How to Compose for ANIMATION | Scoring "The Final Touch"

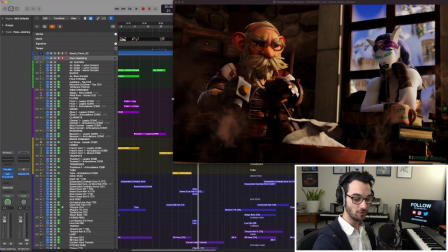(10:21)
I'm treating the oboe, bassoon, those instruments as his primary instrument, and flute and some of the more rounded instruments like flute, clarinet, more as her instruments. So to contrast the two characters. Now in that spot, we get that little bassoon line, which is like, oopsie daisy. And we have a little glockenspiel hit, which just kind of accents the cuteness of it. And now we're also in F sharp. So we've resolved to F sharp. So we're in a new key now, and that's kind of nice because we're about third way through, so it kind of helps keep the story going.
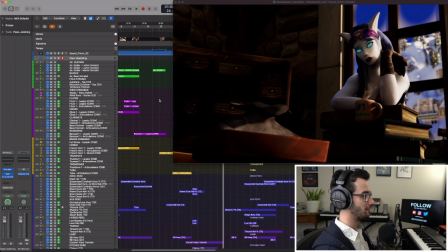(10:57)
Now she contemplates, and this scene, honestly, I kind of ripped a little bit from like Forbidden Friendship from Dragons because it just feels contemplative to me, so I like that.
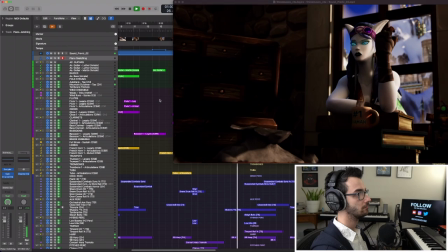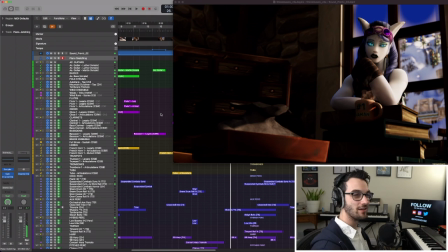(11:14)
Now for that, I wanted to have the strings kind of anticipate, so we're still in F sharp major. And the next part we're gonna have is probably the most interesting harmony of the whole piece. That's, I believe that's what it is. Might even be this actually. So we're using basically F sharp with a Lydian color, but also the flat seven. So it's like Lydian and Mixolydian. And that has kind of like a, I don't know how to explain it, just like fiery energy, like an undercurrent of energy to me. It just feels like electric. That's how I hear that color.
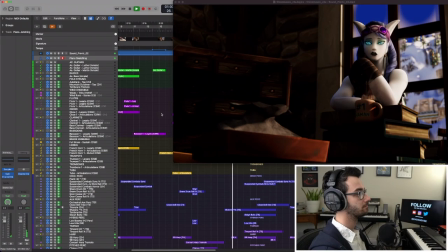(11:59)
So that's what I used. Let's hear that color.
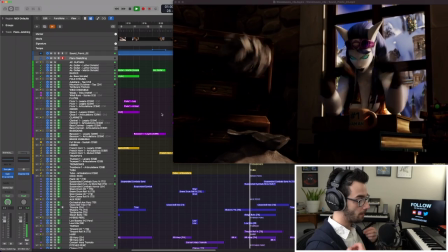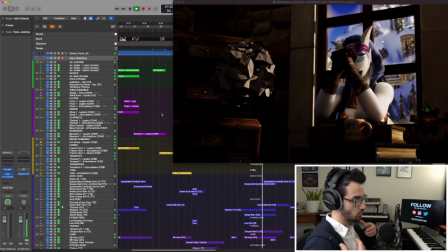(12:09)
Swelling.
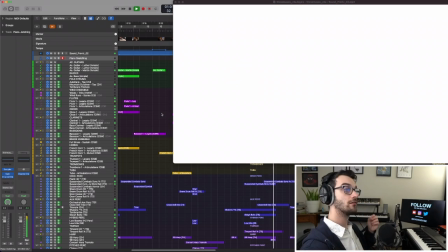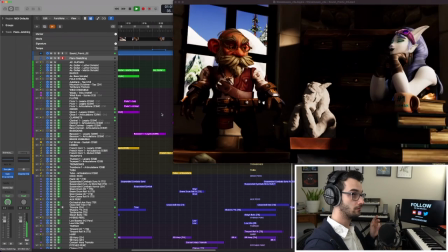Okay, so that moves to D major. D major, or D dominant 7. Which goes to C sharp. So that sort of has a cutesy thing when we do that 6 to 5. It's like, huh? And so that's the feeling I wanted.
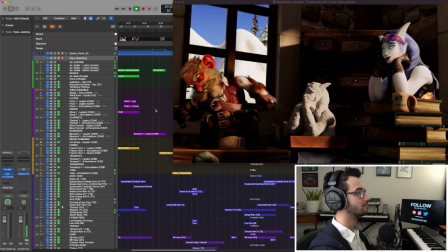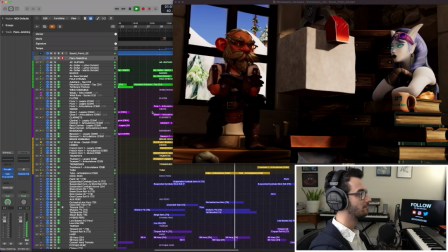So for this part, I wanted to have a bit of a groove because it's like he's exasperated. He's made his decision that he's just done with her. At least this is the way I interpreted it, was just like, and I just thought a tango might be kind of a funny choice because they're having a dance of sorts, an intellectual dance. You know, they're friends, as I established in the beginning with that coziness, but they're just getting on each other's nerves.
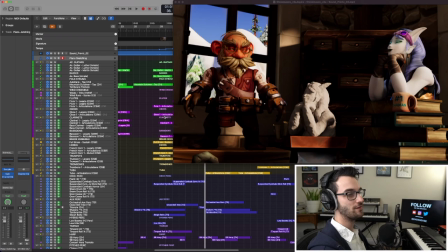(13:11)
So it's like a tango. And so that just felt right for the scene. I sort of knew I was going to do that as soon as I saw this part.
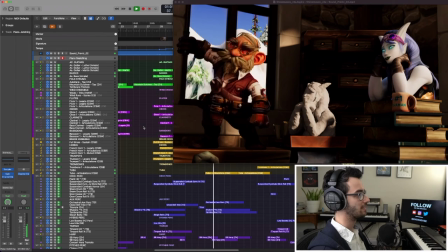(13:20)
He's like, harumph.
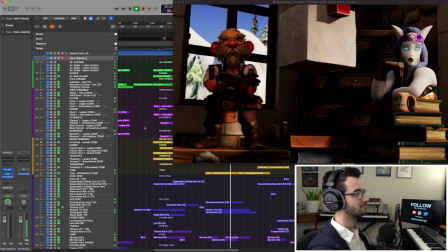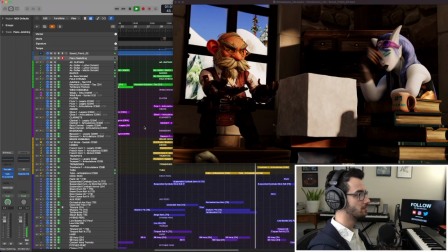(13:28)
Accent when the block drops, and then boom.
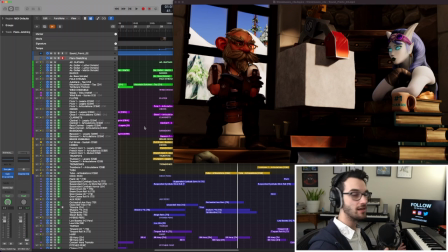(13:34)
So the only two moments I really hit there were just the downbeat moments. I didn't really score too much in particular for this part in terms of Mickey Mousing.
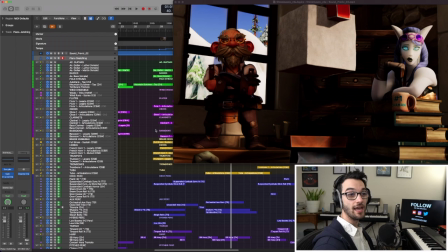(13:46)
Also, I should note, you notice I used flute and I think bassoon and oboe, so it's the tango of these two characters together.
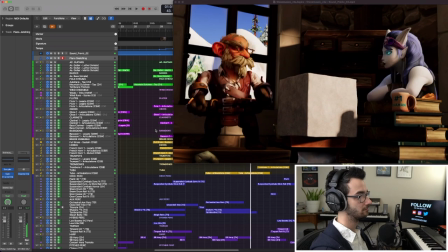(13:56)
Okay, so we'll go forward. Okay, so now we're still on our 5 chord. So that was a D sharp to D to F major to our C sharp in total. So I've talked about this before, but pedal points are a really good way to introduce some abstract harmonies.